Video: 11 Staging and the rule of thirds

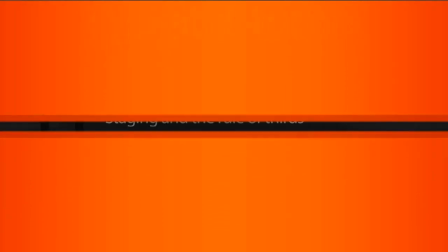0s
In this lesson, we're going to learn about the animation principle of staging, which is all about camera placement and how we frame our scene.
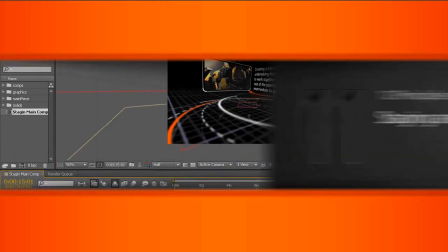8s
So I've opened up 11 Begin, and I've just opened up the Staging main comp, and this is our current shot.
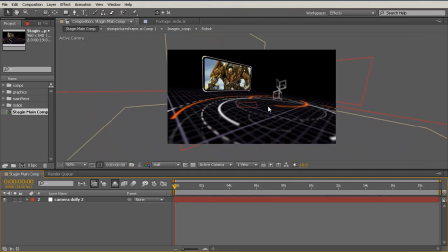15s
Now, at the beginning, I like the balance of our shot. We have a little bit of contrast with some element on the left, nothing on the right, and some nice stuff going on in the foreground. However, as this shot progresses, we have text coming in that we need to be able to read.
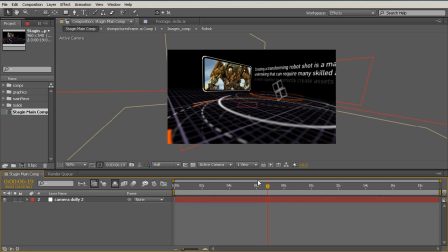32s
Now, of course, as an After Effects artist, you know that readability of text is paramount. But it's also important to identify what the main point of the scene is, or the main point of this shot is.
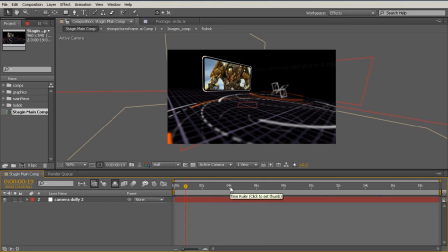45s
So to begin with, we want to take a look at this picture, and then we want to be able to see more of the entire scene as the text comes in. Now, another thing we have to keep in mind is this object here in the foreground. We want to keep it in the foreground, but we do not want it to cover up the text.
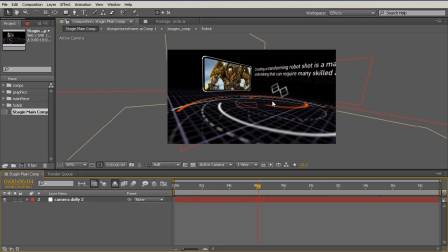61s
So these are the type of things we need to think about whenever we're looking at the staging or the framing of our scene. So to begin with, I'm going to jump to the beginning, and we have our camera Dolly 2 here. The camera setup is a little bit complex,
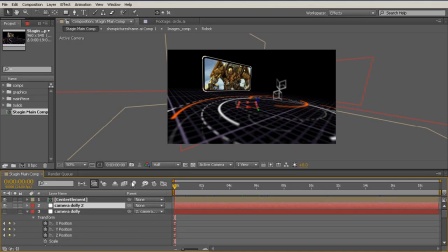76s
so I've just shy guyed away most of the layers so we can just focus on this one animation element. Now from here, I'm going to open up the rotation and the position by hitting R and Shift P. So let's
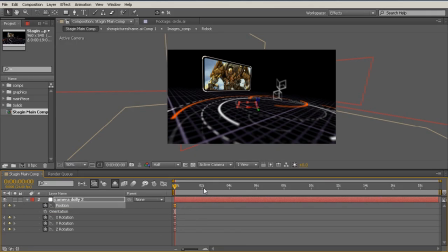91s
keyframe our position, F9, ease that in, and let's take a look at when our text starts. So it looks like about a second in it's not starting, but around 2 seconds our text is beginning. So right around here I'd like to get to our next shot. So I'd like to be able to see this text.
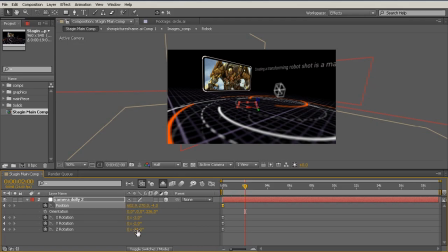110s
So let's come in here and let's reframe this shot. So let's fix the staging a little bit. So to begin with, I'm going to reduce the rotation, not quite that much, and maybe zero out the rotation in these other two axes, just to give myself a little bit of a more basic
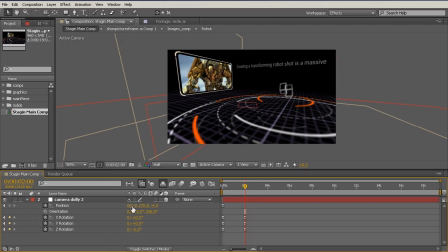128s
framing to understand. And let's maybe come in and let's maybe shift the position a little bit. Let's maybe move it up a little bit, which in this case is -Z. All right, let's take a look at this.
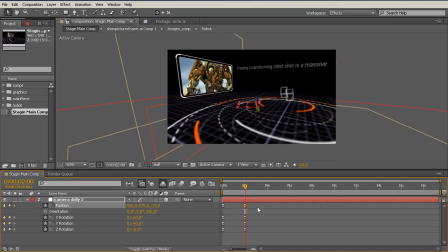143s
Text is readable. It's inside of our frame here. So let's move forward a little bit. And this text is actually coming in rather slowly, so I'd like to move the camera whenever the text comes in.
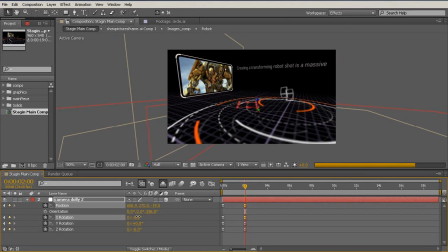157s
So let's maybe rotate this down a little bit. So that would be on the x-axis, so we can see on our camera here. So let's rotate that down. All right, and again, I'm trying to get this foreground element into the foreground and create that nice depth.
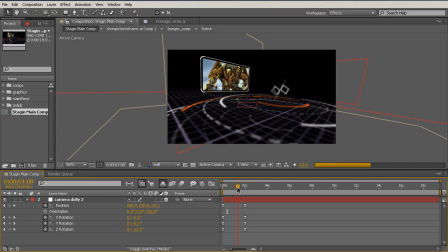175s
All right, so let's take a look at this. All right, so we're moving around. We see the text appearing, and now the text is beginning to appear. All right, so here's the second line, so we don't want to have the text appear under this foreground, so let's now rotate this up just a little bit.
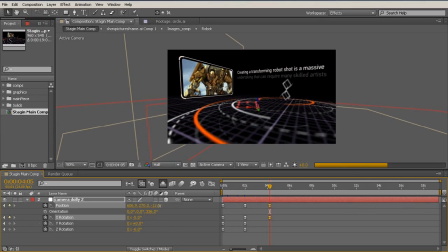195s
And let's maybe move our camera up just a bit. So again, a little bit more negative. Okay, so now let's let the text unfold a little bit here, or continue to unfold. And we don't want to set too many keyframes, so let's just jump to the end and set up a final pose.
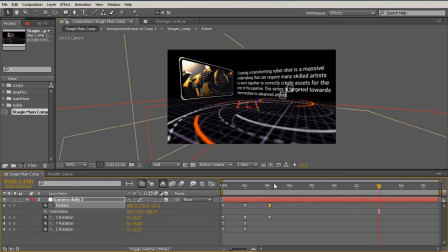214s
And so that's going to look like around 14 seconds in. So let's frame this and set the stage to be able to see these elements together while keeping them inside of our frame. All right, so I'm just going to reduce the X rotation and increase that until we get to a point
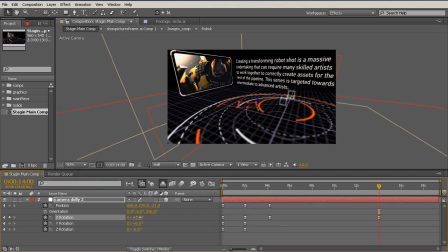232s
where we can see that the text and the foreground element are not going to compete in terms of the stage we have. Now at this point, we might need to do a few things.